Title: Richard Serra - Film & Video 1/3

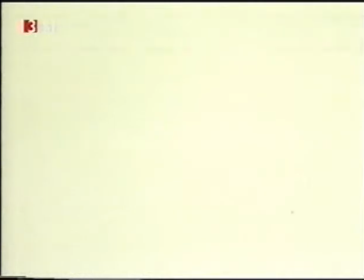23s
Wenn man in einem Medium innovativ sein will, muss man mit dem Material dieses Mediums arbeiten.
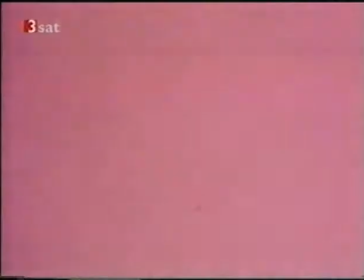29s
Denn das Material bestimmt die Form.
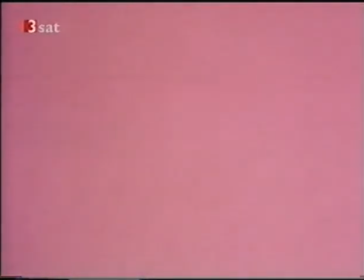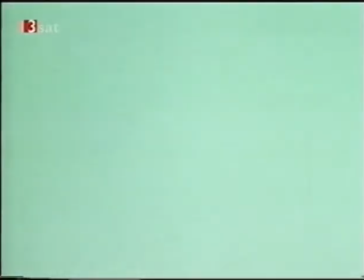36s
Viele Leute vergessen das, weil sie nur theoretisch denken, aber nie eine Kamera in der Hand hatten.
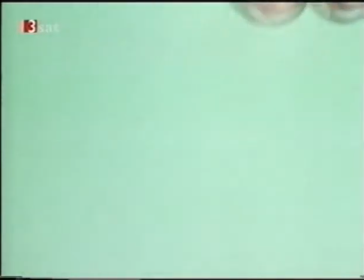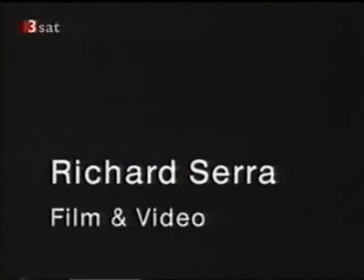Jemand wollte einen Film darüber machen, wie ich die Skulptur House of Cards aufbaue. Ich dachte aber, dass das illustrativ und didaktisch sei und dem symbolischen Wert und der Bedeutung der Arbeit nicht gerecht würde. Also dachte ich, warum nicht einen Film machen, der sich mit dem gleichen Prozess auseinandersetzt, wie Dinge zusammenkommen. Einfach Bleistücke von oben herunterfallen zu lassen und zu versuchen, sie mit der Hand zu fangen, mal gelingt es dir, mal nicht,
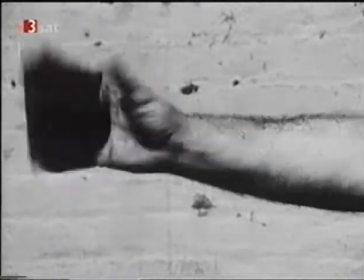101s
spielte nicht nur mit der Illusion des Films, sondern auch mit der Neigung der Bleistücke, sich zu verformen oder nicht.
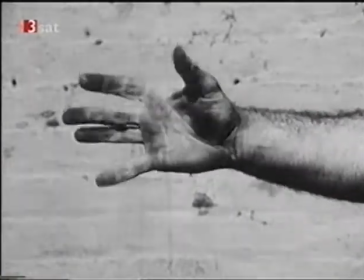107s
Es war für mich ein Weg, ein Gegenstück im Atelier zu machen, als eine Erweiterung der Skulptur, ohne buchstäblich einen Film über die Skulptur zu machen.
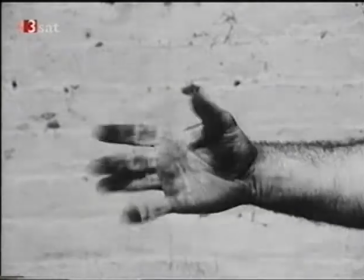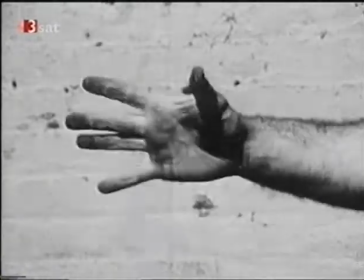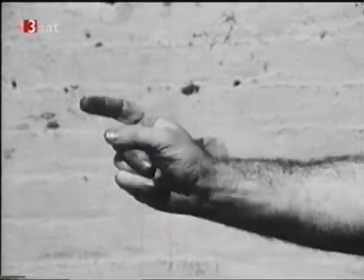Ich wollte Filme in meinem Atelier machen, die meine Hand als eine Art verlängertes Werkzeug einsetzen, losgelöst vom Körper. Meist verlängern Werkzeuge ja die Hand, so wie elektronische Geräte eine Verlängerung des zentralen Nervensystems sind. Von 1968 bis in die 70er Jahre habe ich etwa 10 Filme gemacht, auch außerhalb des Ateliers. Ich machte einen Film über ein Stahlwerk, einen über eine Brücke, aber in den frühen Filmen ging es immer um den Gebrauch der Hand.
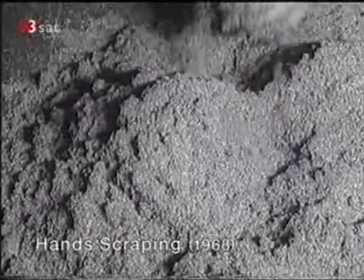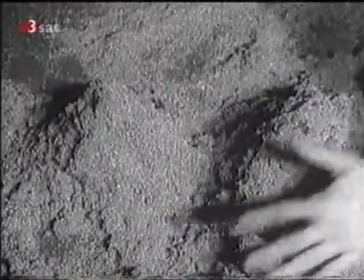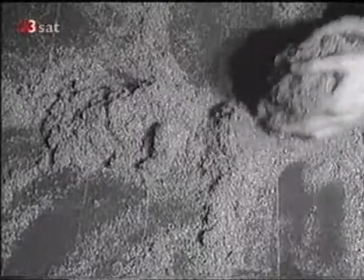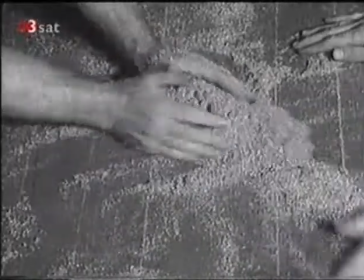203s
Ich habe nur die Materialien benutzt, die ich auch sonst in meiner Arbeit verwendete. Es war eine Metapher für das, was ich sowieso machte.
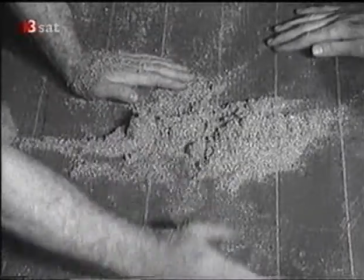210s
Die Filme waren für mich eher Atelierstudien und keine richtigen Filme. Die Filme verfolgten alle eine bestimmte Aufgabe. Sogar bei kommerziellen Filmen ist mit der Aufgabe meist ein bestimmter Verlauf vorgegeben, zum Beispiel bei einer Verfolgungsszene. Hat sie einmal angefangen, kannst du praktisch alles machen. Eine Aufgabe kann man beinahe mit jedem Inhalt füllen. Und ich dachte, je einfacher, je besser. Wenn sie eine Metapher für das ist, was ich auch sonst mache, würde es den Zweck des Filmemachens erfüllen.